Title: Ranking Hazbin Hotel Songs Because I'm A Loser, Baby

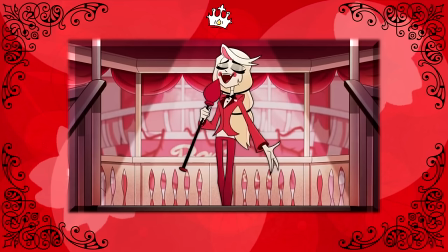The parts of the song that I love are the choruses, where Charlie and the Cannibals are asserting that they're going to stand their ground against the exorcists.
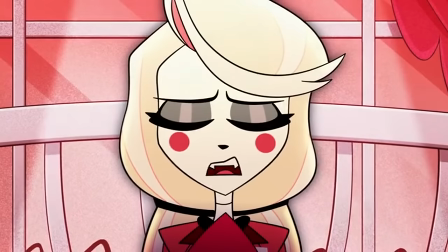The melody is what really hooks me.
And although I kind of feel unsteady, now I need to be ready for this.
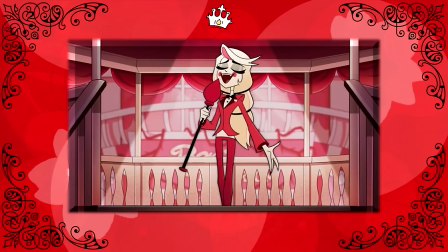Where the song kind of loses me is the verses. They're not bad, but they sound so silly melodically and lyrically that they clash against the choruses, and not in a complimentary way, in a, wow, this feels like two separate songs just haphazardly stitched together kind of way.
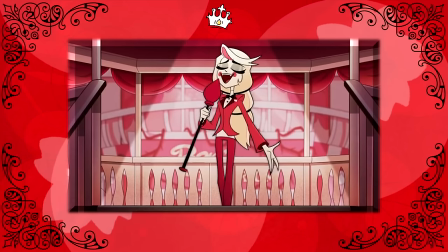Like, yes, we're trying to get the cannibals on our side, and it is kind of funny that we have to emphasize them being able to eat angel wings to get them on our side, but I was kind of hoping for something more emotional in this number rather than comedy.
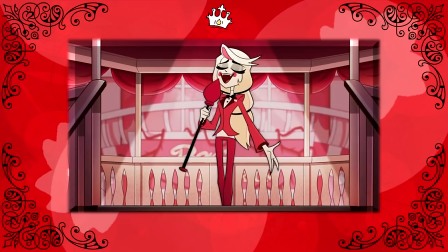I was expecting this to be the ready as I'll ever be moment of the show, and it's not. It's really not. And maybe that one is on me for not appreciating the song as it is, and I will say the verses have definitely grown on me,
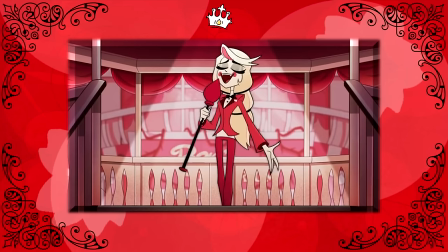but I still don't quite love it enough to rank it any higher.
It starts with sorry.
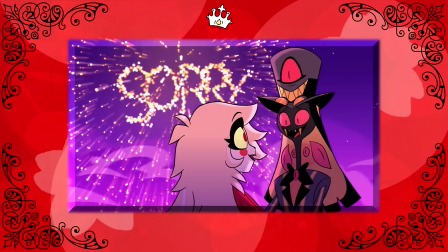Now, this one has definitely grown on me. It serves as the beginning of Serpentius' little redemption arc, and I love that for him. The melody is sweet, almost feeling like a lullaby, which works perfectly for Charlie reaching out to give Pentius a second chance,
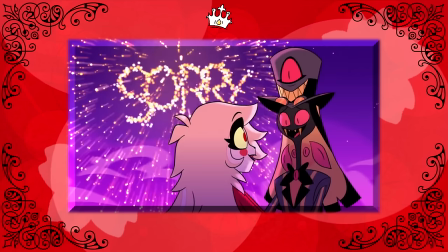and also contrasts hilariously with Vaggie and Angel, feeling just a tad homicidal.
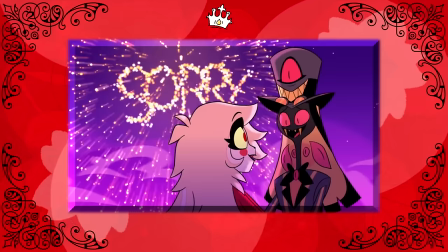Can't we just kill him?
Visually, huge fan of the little pink cloud that Charlie walks on, and the clouds later on visualizing Pentius' sins, blown up by sorry fireworks.
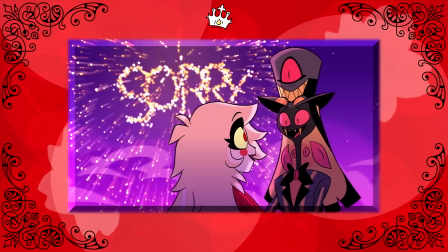It's a bit more visually understated than some of the other songs, but that tracks given this is meant to be a more low-key, sincere moment. And generally, I am a huge fan of the fact that major character beats and plot points like this one are portrayed via song.
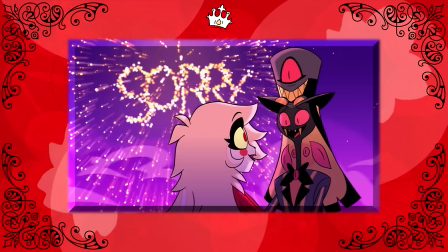It really drives home that Pentius is genuinely on the path to redemption, and that Charlie means it when she says that she wants to help sinners atone.
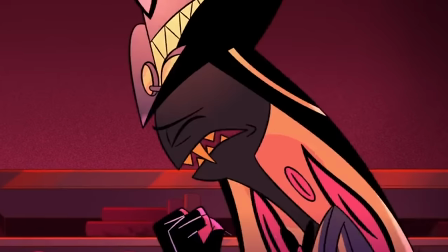And yes, Pentius' voice makes it a bit silly.
Forgive a dirtbag like me.
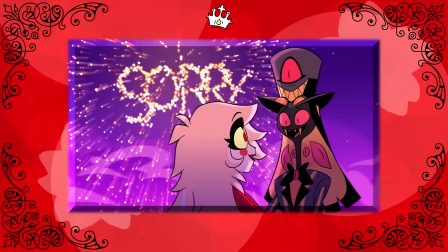But I appreciate the fact that he stays in character. I mean, it's meant to be the characters themselves singing to us to tell us the story, and as such, the music is inseparable from the show itself.
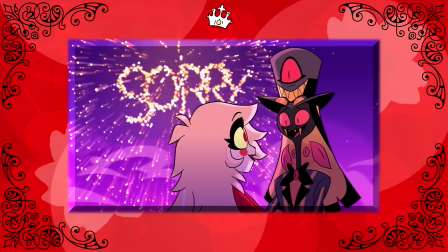That's kinda how it should be when you make a musical, at least in my book. Plus, the silliness adds to the moment's levity, so hell yeah.
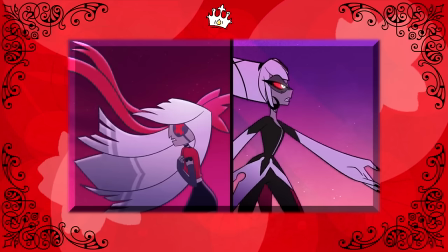I must say, I've really come to appreciate the paralleling of Vaggie and Carmilla.
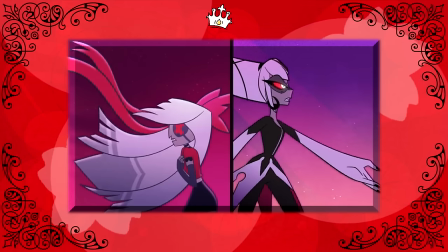Both want to protect what they hold dear, but are taking incredibly different approaches to do so.
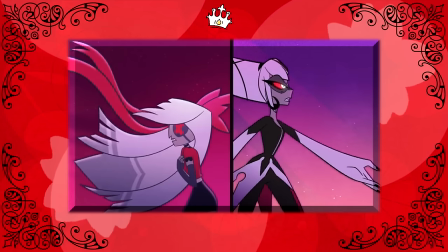Not to mention, their voices are perfectly complementary. I'm definitely more a fan of the Vaggie part of the song, since I care more about her as a character, but I do enjoy Carmilla's part.
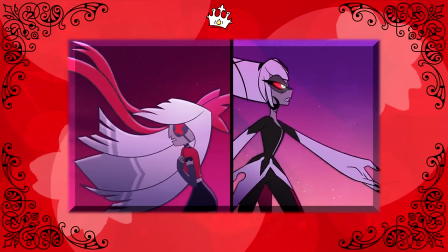At least, musically. In terms of visuals, Vaggie's half is far more interesting, given that she's climbing the hotel, leaping off the roof, and leaning off the top of the pirate ship to sing madly to the sky, looking across the city of hell, and also up to heaven, her former home, high in the maroon sky.
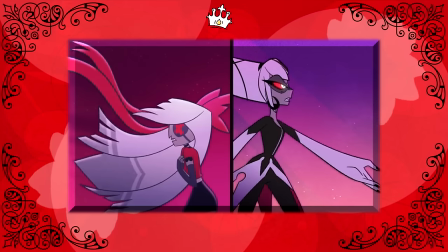But Carmilla, well, hers is more understated, with her just looking out the window and holding her daughters. It's another case where it seems the more intimate, emotionally heartfelt songs try to be more low-key and less bombastic,
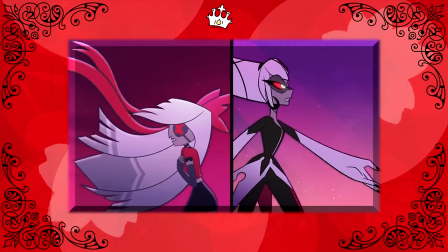but I feel like Carmilla's half just needed something more.
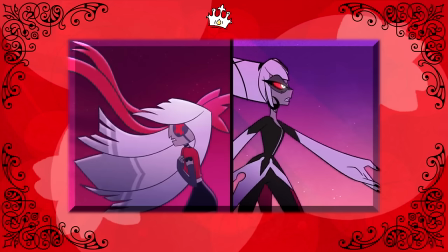Because while Vaggie's visuals feel low-key yet captivating, Carmilla's visuals just feel very bland. We'll say though, the silhouette of Vaggie's sharper, more angular hair flowing in the wind with the ribbons, it's everything, bitch.